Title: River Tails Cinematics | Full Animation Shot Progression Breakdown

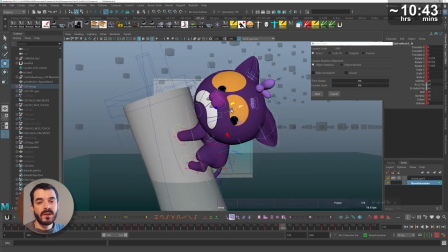So I had the log sink down into the water and at the moment in which the bum of the cat was
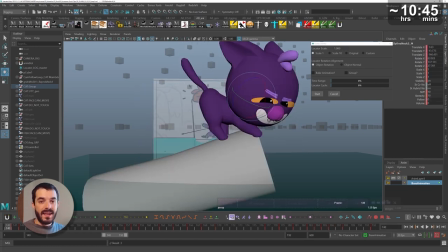tangent in water I wanted the bum to raise as in to try to get just the bum away from water.
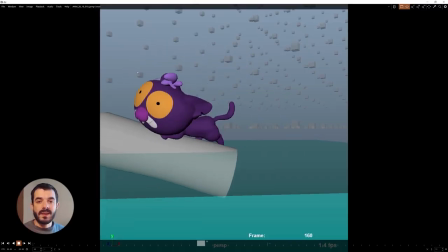I thought that would have made for a more convincing character who is afraid of water and at this
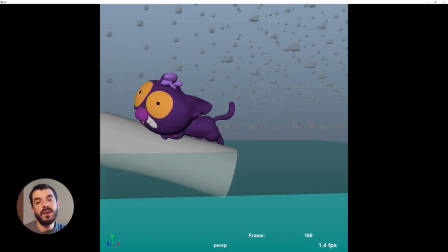stage I am convinced this could indeed be a good idea if supported by the body motion.
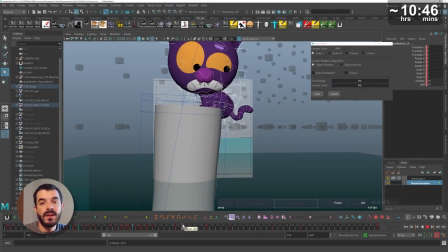I'm ready to pose out the transition between the hugging pose and the perching pose.
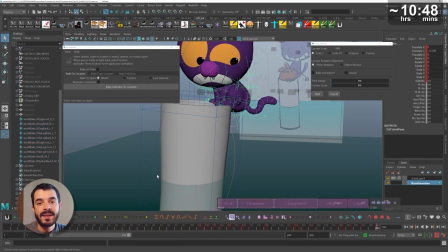However there is a little bit of a problem.
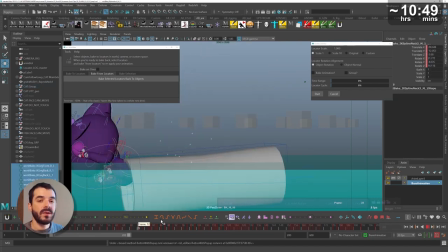So far I used a combination of master motion and local control motions to move the cat around the log.
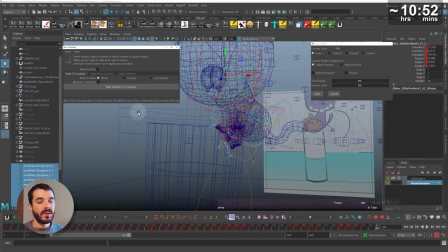The main master is always constrained to the log and the secondary master moves around. However at this stage I did move the secondary master around quite a lot.
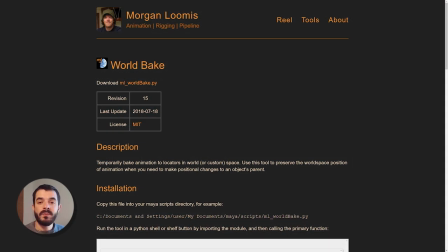So I am using Morgan Lumis's world bake tool to bake the local controls down to locators and then delete
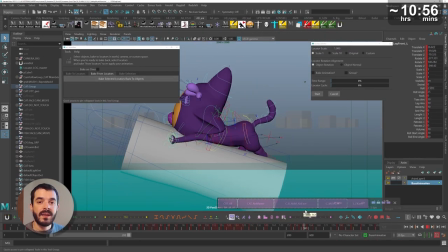the animation of the master and finally reinstated animation on the local controls using those very same locators.
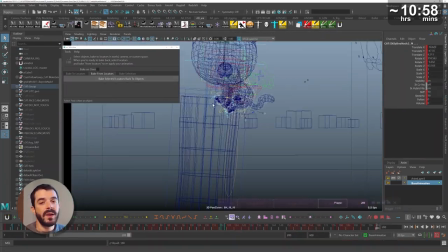It is a very practical way to do space switching and this means that I can focus
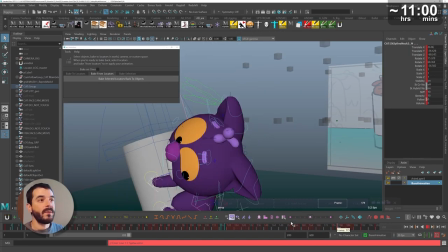on certain parts of animations and solve them through controls that are convenient to me,
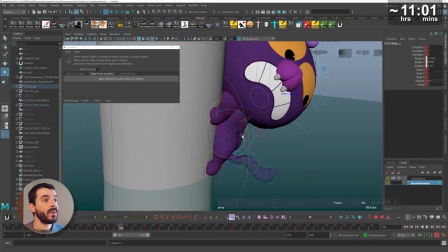say the master for instance, and then for other parts I can just bake the animation of the controls,
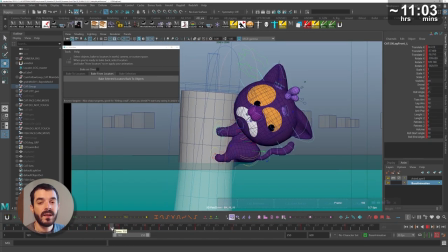delete the animation of the master, which are no longer you need and then baked animation back onto local controls.
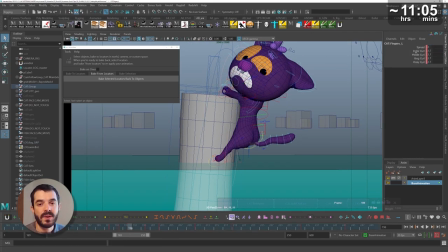This technique is something that I routinely teach because I think especially for creature animation is quite important.
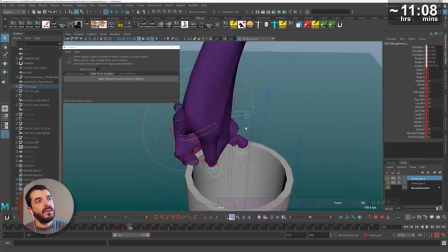And now I can focus on the movement leading to the perched up pose and the first thing I really want to solve is the kickoff pose of the hind legs.
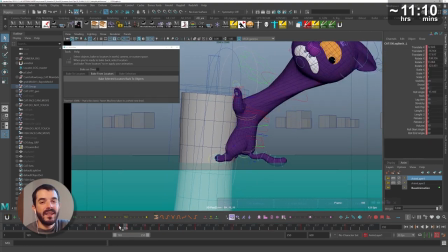Here I'm moving the head away as much as I can so that I can see the shape of the body a lot better.
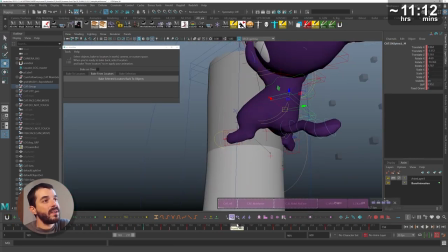I might have as well selected the faces and hit them.
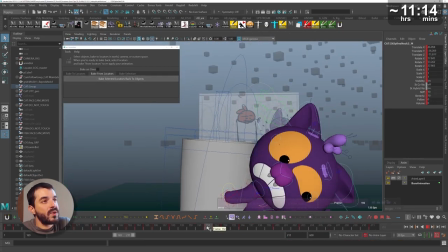In here I really wanted to give the sense of urgency so I wanted the character to stretch and at the same time I wanted it to look back at the water.
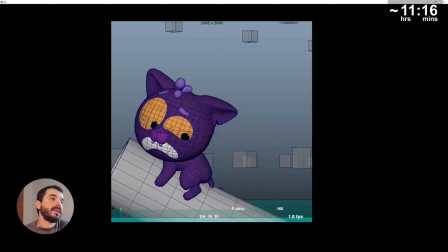And while the animation is far from perfect, adding the kickoff and contact pose in this transition as well already seems to work okay.
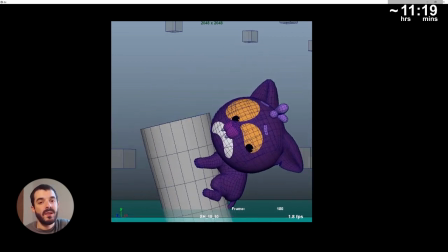It's amazing how much you can get away with just by stretching the character and keeping consistent kickoff and contact poses in fact.
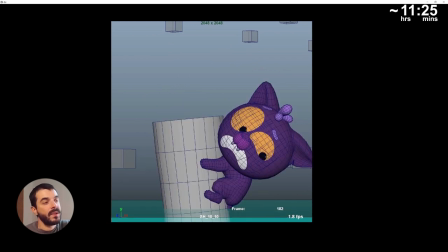Of course one would like to spend an infinite amount of time on every single pose but this animation needs to be delivered in a matter of two
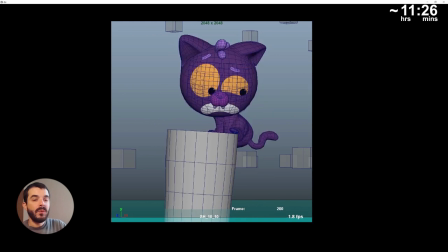three days so I can't spend too much time on it and I really want to get to a first pass of some sort of second blocking
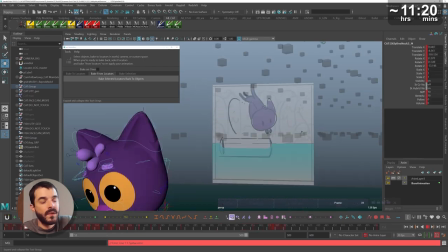or first splining before thinking of refining it too much.
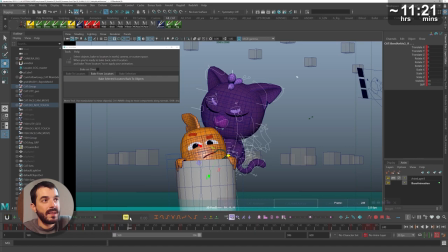So in here I'm taking care of the reaction of the cat to the fish arriving and of the transition
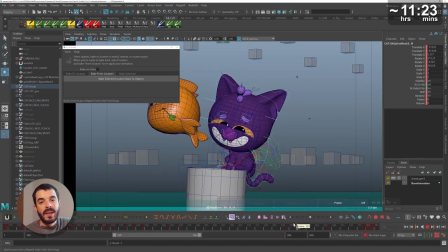between the embarrassment of the cat and the cat realizing that there is a problem.
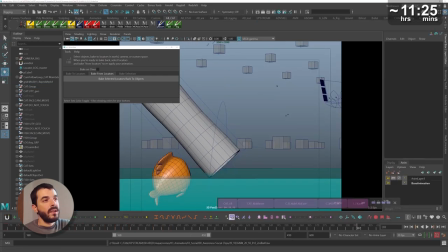Once that's sorted I can take care of the arc of the log flying away and And again, before going any further, I really think I should be looking at the whole picture now.
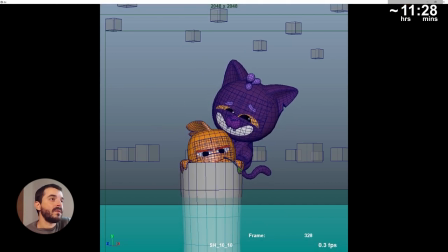And what I find myself waving here is some sort of 50-50% splining slash blocking, for which, for instance, the facial emotions are still in blocking.
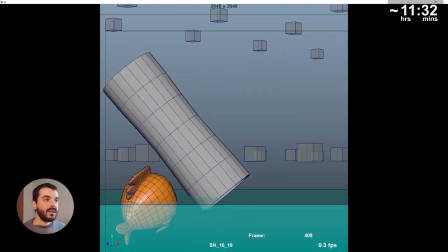You can see that the transitions are still stepped, while the body is at times in stepped and at times in splined.
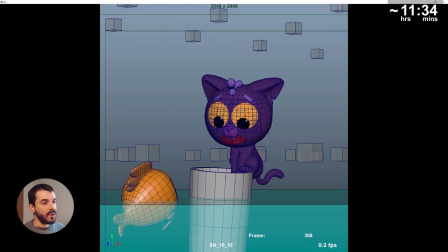In general, I'm not really particular about whether I should be watching everything in stepped or in linear or in whichever tangent.
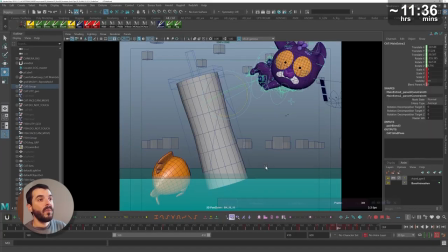I find it that depending on the shot, one may watch it in stepped or linear or another tangent.
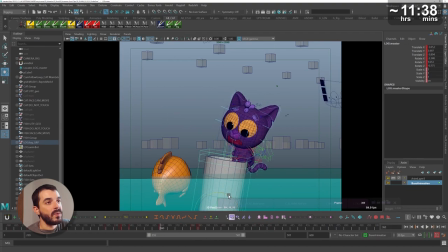In my opinion, you should always use the tools that are most effective in that situation.
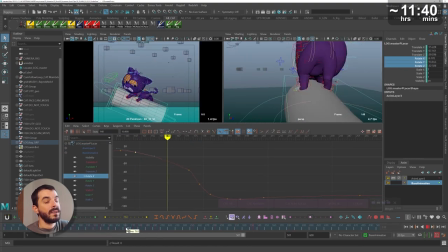And I thought that leaving the facial expressions in stepped while keeping the body a bit more in spline was actually a good idea
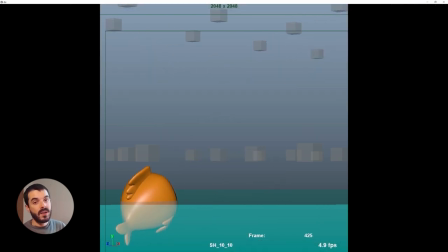because it gave me already an idea of when things should change and also which kind of problems I'm going to encounter with splining.
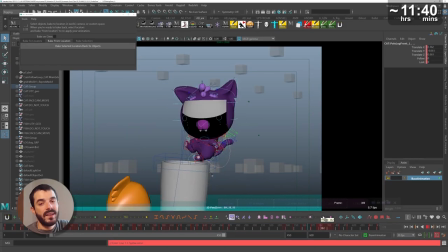Speaking of which, it is time to go and check that arc of the cat leaving the frame at the end of the shot.
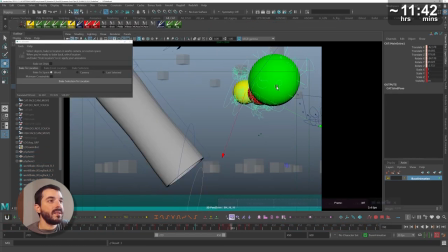And first I'm tweaking it out with the master and then I'm going back to the proxy spheres and to running bot's motion
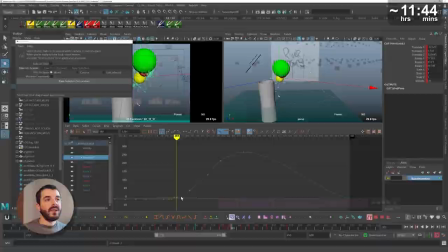trail to make sure that the cat is indeed following an arc and to make sure that I am controlling the stretch and squash.
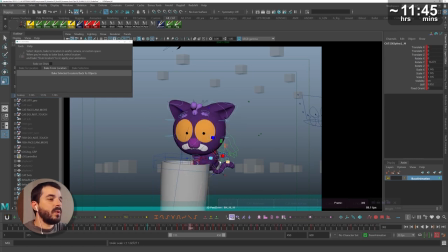As the log pushes upwards, I really want the head to stay behind and stay compressed. So hopefully when the character springs to the right, it will also have a little bit of stretch.
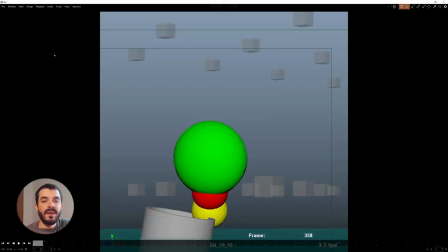Once that's sorted, I make sure the limbs are swinging as they grasp at the air.
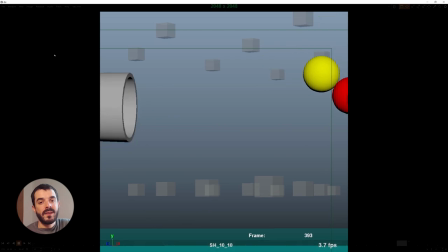Keep checking this thing in 3D.
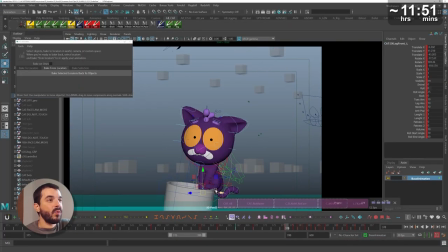I want the limbs swinging to be something that works in 3D so that when I will be refining it, it will hopefully make some logical sense in 3D space.
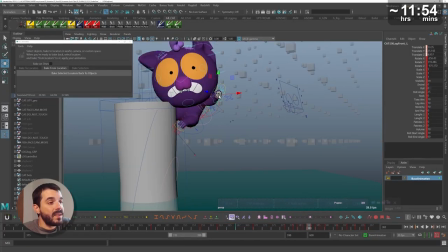I find myself really struggling with this part of the animation, but at the same time, I feel that the general motion of the shot and the characters,
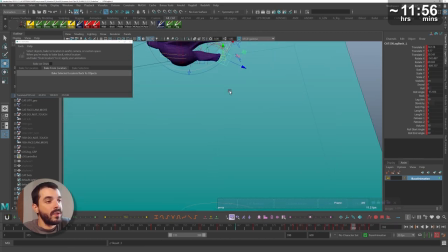although not clean nor or perfect, is still clear and descriptive enough.
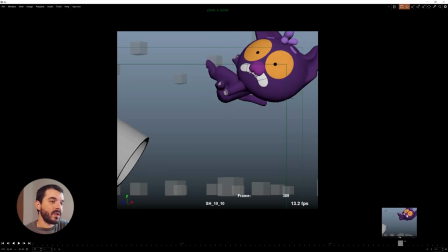So potentially, if I had to deliver in a rush, that could almost work, I would say. The thing that doesn't work for sure is the facial expressions.
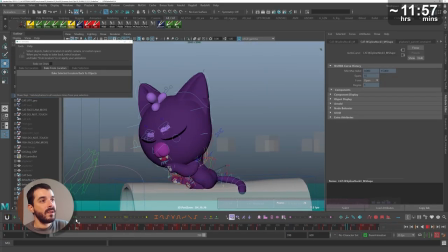So I am now focusing on the facial expressions themselves, so that they will be no longer blocking, but rather they will move into spline.
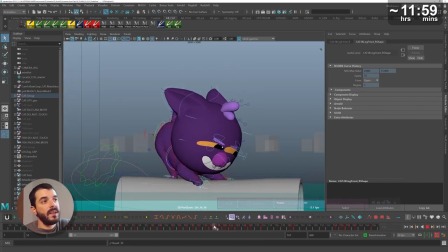So now I make sure that whenever there is a change of eye direction, the eyes are following some sort of arc,
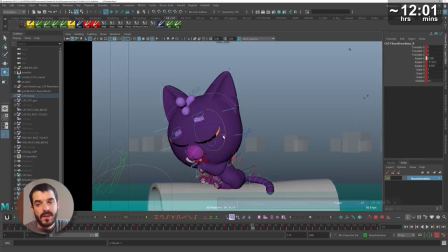and I'm making sure there are anticipations, and there are extreme poses being hit in the face,
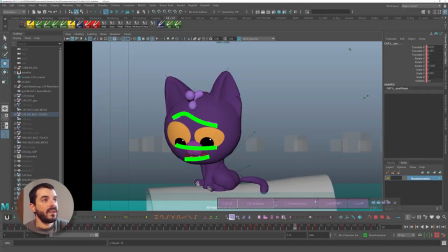and I'm making sure in general that the line of action of the eyes makes some sense.
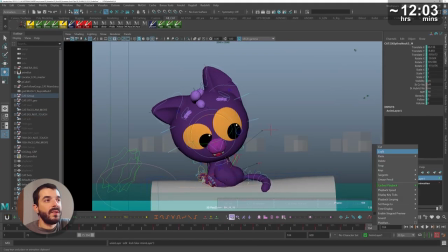The ears are really helping in here to give an impression of surprise and curiosity.
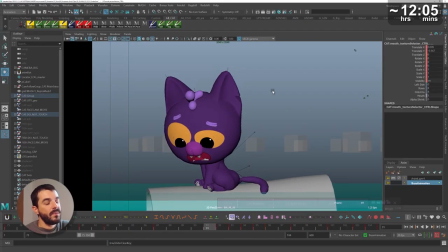And in general, this is quite an important story beat because the cat is eyeing something that happened behind it.
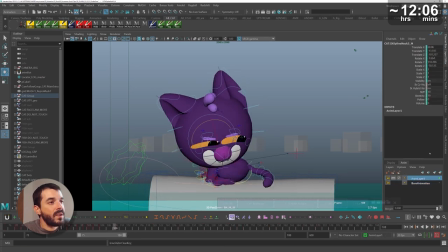The next relevant facial transition, in my opinion,
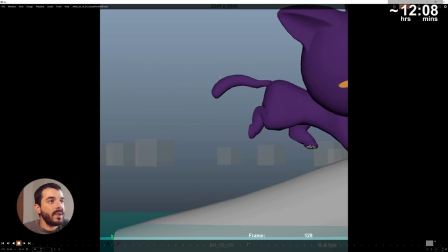is the one in which the cat goes from stalking to be worried about the new development of the log turning.
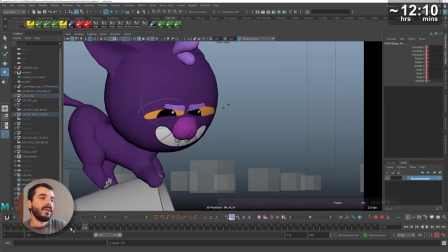And in there, I really wanted to be wide-eyed. So to create that nice contrast between the crunchy, stalky pose and the worried one.
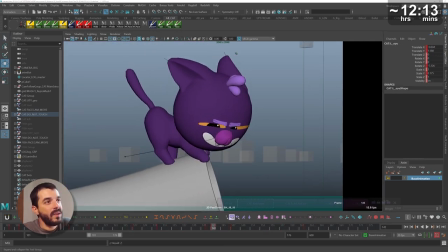I remember that at this stage, I wasn't quite convinced about the head turn and I did spend some time tweaking it.
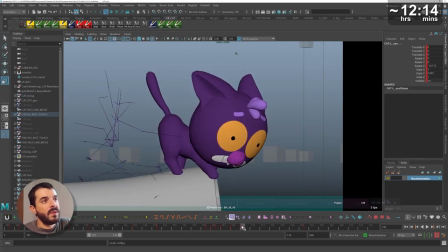In fact, this kind of cleanup, in my opinion, is a bit premature,
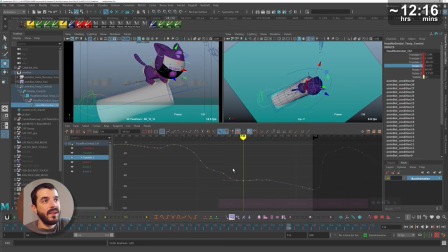mostly because I was committed to the face at that stage and probably a wiser approach would be to
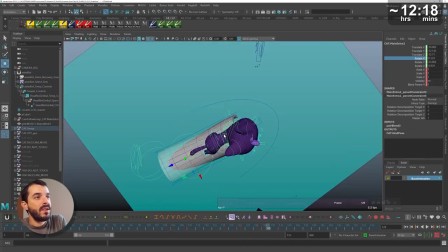tweak the face throughout the whole shot at this stage so that I bring the face at the same level of the body.
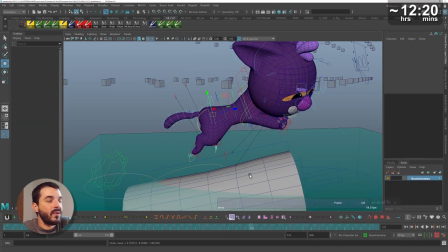And instead, for whichever reason, I decided to fix both the head and the body in that section.
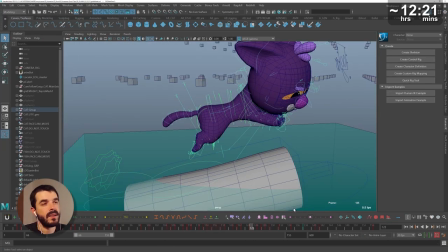At the same time it is true that during the turn the head was in a full gimbal lock so it was very difficult to
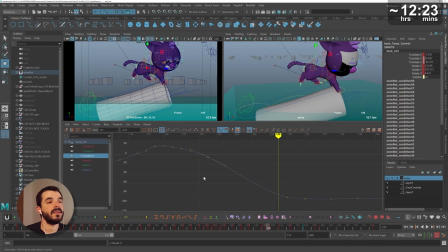spline so I did feel the pressure of bringing the head under control which I did through AnimBot's simple control.
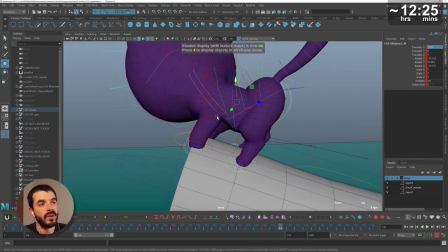In practice it lets you create a control in the space you desire and then transfers
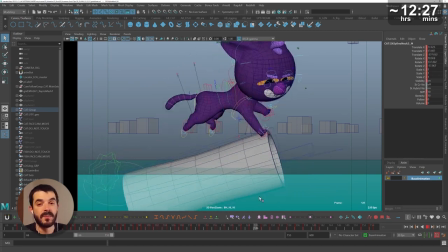the animation to that space so again once more we see space switching is at play in here.
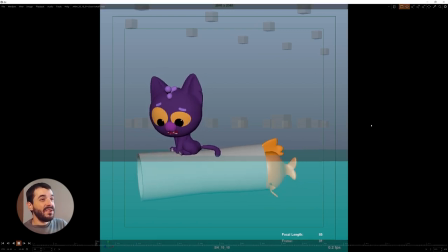And the Play Blast itself confirms that indeed in general the animation kind of works although it needs some love,
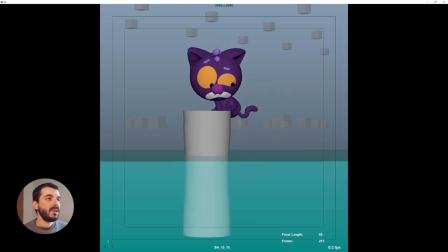but the facial emotions are still at a premature stage. So off we go to another pass on the face, just to keep the poses for longer and create more explosive transitions.
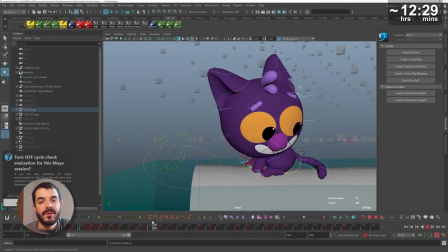This rig wasn't really designed for heavy duty facial animation, in fact this is the same rig we have in game,
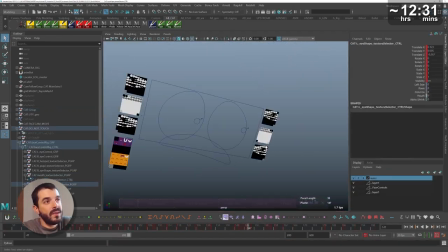so animating facials is not properly a joy in here, and I can't even complain because I did rig the face.
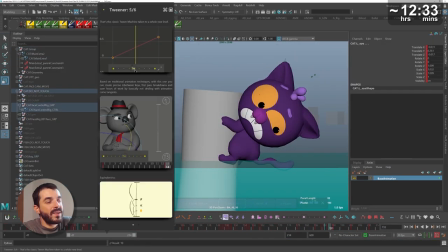When the cat is perching up I really want the facial expression to stay as concerned as possible so I want to cut the lower part of the
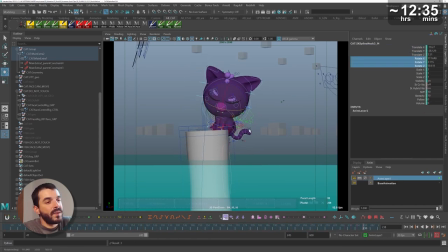eyelids and I want to keep the teeth really tense and for the embarrassed expression remember I was checking the Mulan reference. In order to reach the mouth worried expression I am actually rotating by 90 degrees the smile expression.
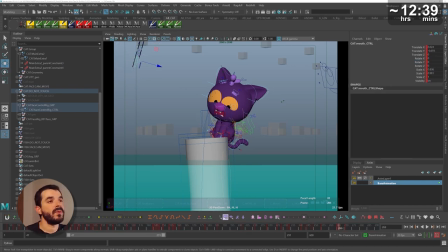This way in game we can use one texture for both expressions. The only trick in here is that I will have to make sure that the transition happens in step in game so not to see any funky interpolations there.
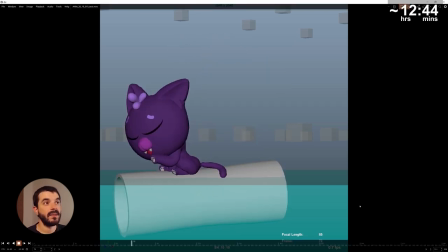For the transition between embarrassed and surprised of the action
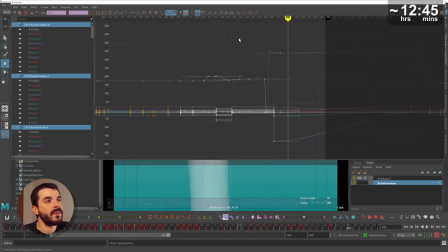of the fish I really wanted to do some sort of regular take with a bit of sideways nodding.
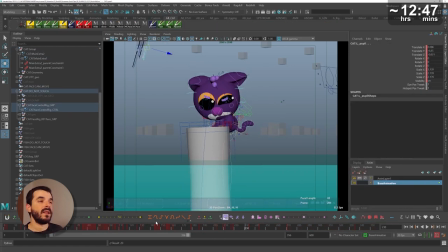I guess you could call it a shaking take and that means also that I need a stronger anticipation in the face so I need to crunch the facial expression.
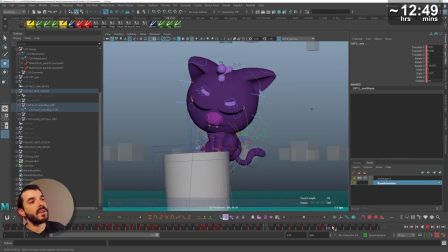I have to say that while I was at the early stages of this animation that kind of take was working quite all right but by the end of the shot I felt like the splining kind of washed it out which is a bit of a shame.
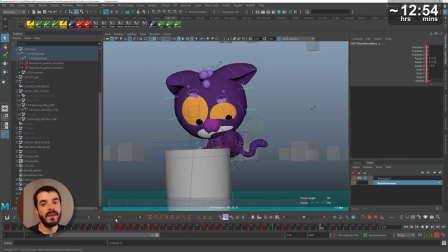As I'm working on the embarrassed expression I find it difficult to find the eyelines of the cat and that's mainly because I don't have the character the cat is supposed to be looking at.
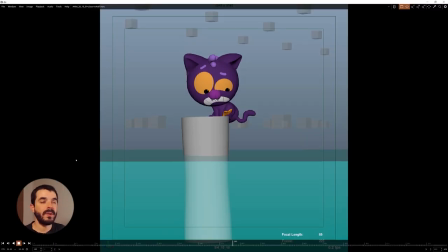So I am re-enabling the fish so that I'm sure I will be able to get an outline that works between the two characters.
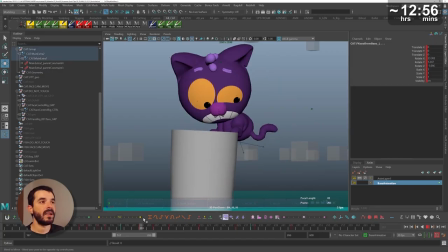It is essential that the two characters are looking at one another.